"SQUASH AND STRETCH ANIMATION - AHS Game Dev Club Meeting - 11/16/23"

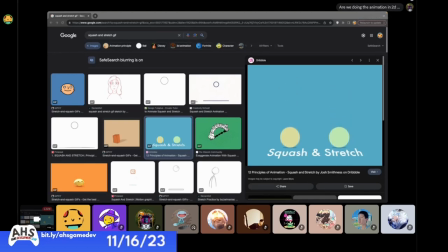0:02 week, week nine, I think, right?
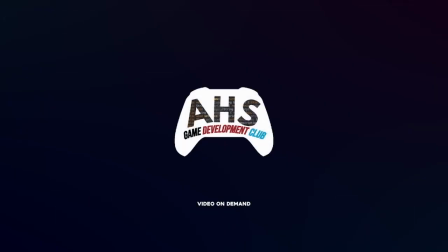0:06 Was it week nine? Lots of weeks. Week nine or 10 or eight. I forgot.
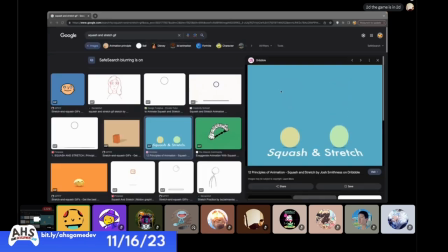0:14 Okay. So last time I told you guys to watch a small little video by New Frame Plus about squash and stretch, because that's a really big component of game animation is squash and stretch.
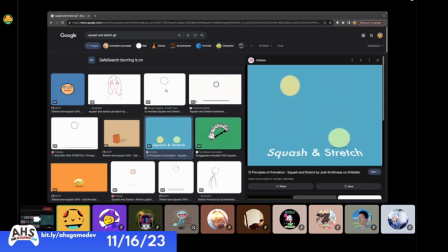0:32 So if you haven't watched the video, I'll just go over that right now. So squash and stretch is like essentially it's like exactly what you're thinking it is. Okay, it's basically you squash and stretch a object in a game or like a player in a game
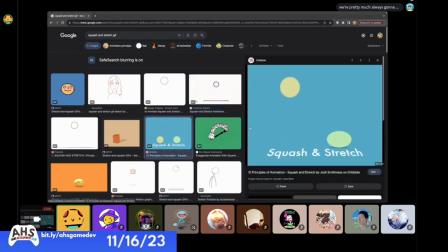0:49 to like emphasize their movement and everything. It's perfect to get from like pose to pose, like one keyframe pose to another keyframe pose. It's really helpful to like just accentuate movement in general. And we're going to be using a little bit of that today.
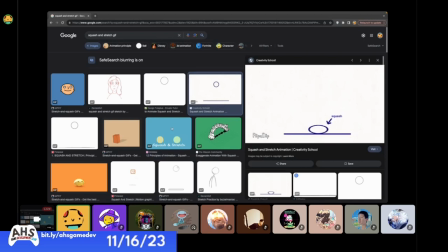1:11 So yeah, squash and stretch, cool. So you could actually saw a little bit of that in my animation last time.
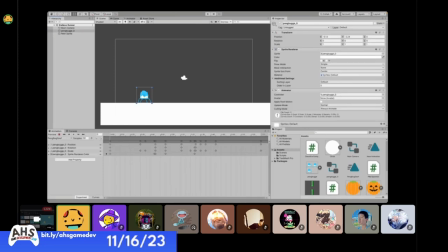1:20 I did kind of rush it, so it didn't look the best, but if you look here, you can like, so basically I squash him down first to get that charge up, then I emphasize the speed,
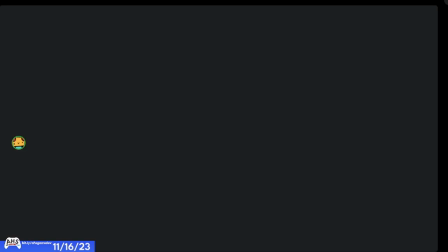1:31 zoom, and it goes up, and then it rotates, and then he charges up again, and he goes zoom.
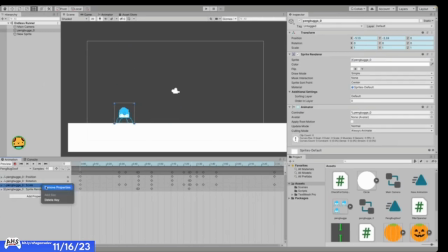1:36 Now let's see if I remove that scaling, what would happen? So it looks pretty bad now, right? So yeah, squashing and stretching your character can do a lot.
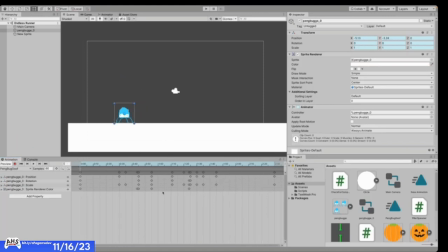1:54 Yeah. We're also gonna go through other animation stuff for games specifically today, but let's actually start, you know, making our endless render right now.
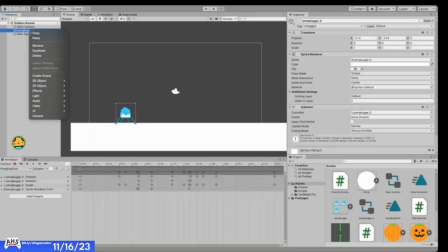2:10 So I'm gonna delete this penguin guy.
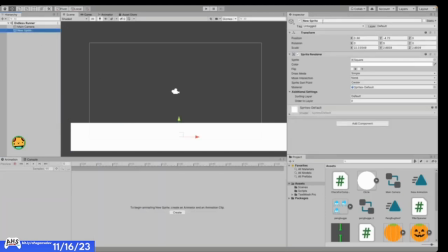2:16 I'm leading this to ground. And so basically an endless runner, if you forgot or you weren't there at the first meeting and you didn't see what it was about,
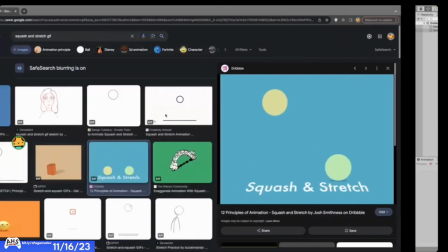2:28 it's essentially it's like Jetpack Joyride or a game lead.
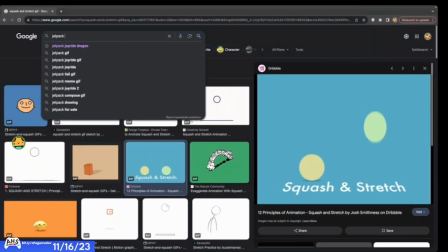2:35 Jetpack Joyride is a really good
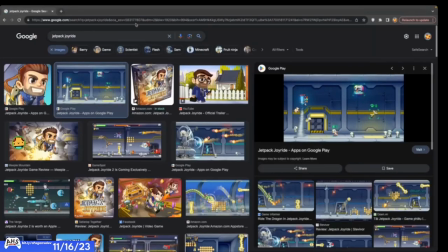2:40 example of this. I need to get let me get gameplay up. One second.
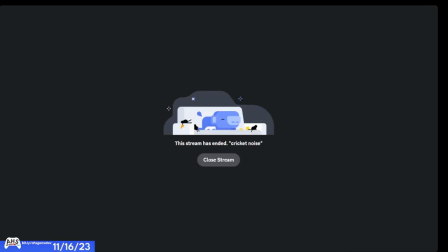A completely different game. Okay, here we go.
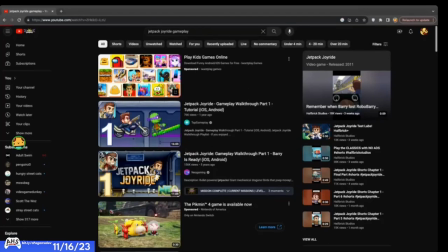3:06 Jetpack Joyride gameplay. Yes.
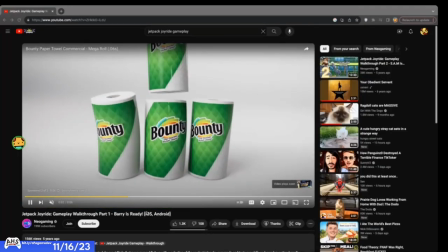3:12 Stupid ad. Okay. And there's another ad, bro. I'm so done with YouTube nowadays.
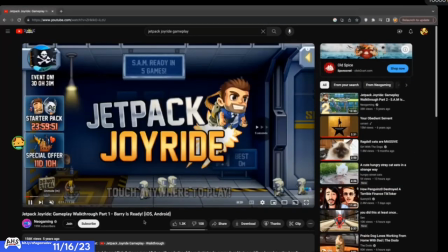3:20 Okay, here we go. Finally, from 5 years ago.
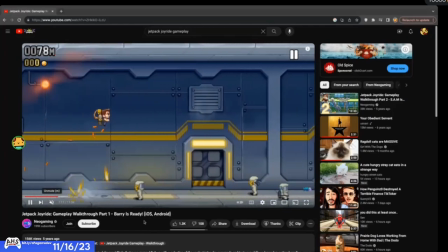3:26 Yes, so basically we'll be going from left to right and it'll be endlessly looping from that area.
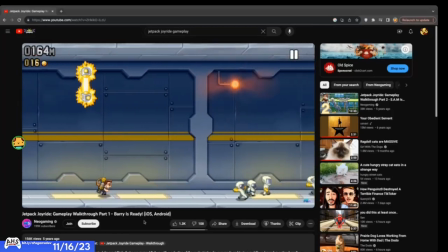3:33 It will be endlessly looping, it'll be keep going on going, and he'll keep running and running through the laboratory.
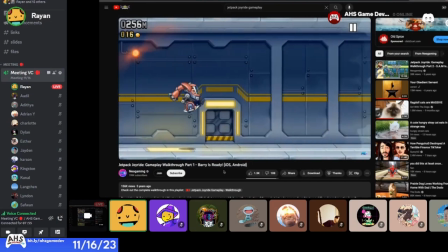3:40 And there's a fun mechanic where you can hold down the just tap your screen and then he'll like jump, or he'll like
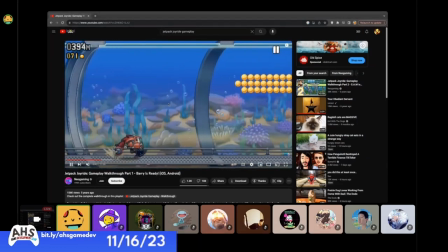3:51 activate his jetpack. So we're gonna be doing something like that, but the guy won't have a jetpack, he'll just be jumping.
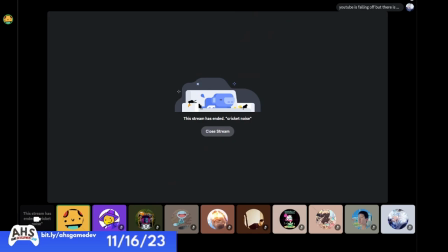3:59 I could have made a jetpack,
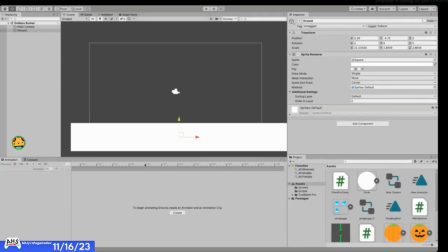4:01 but I think jumping is a really essential thing everybody should learn here before we set you up on your own individual projects. So yeah.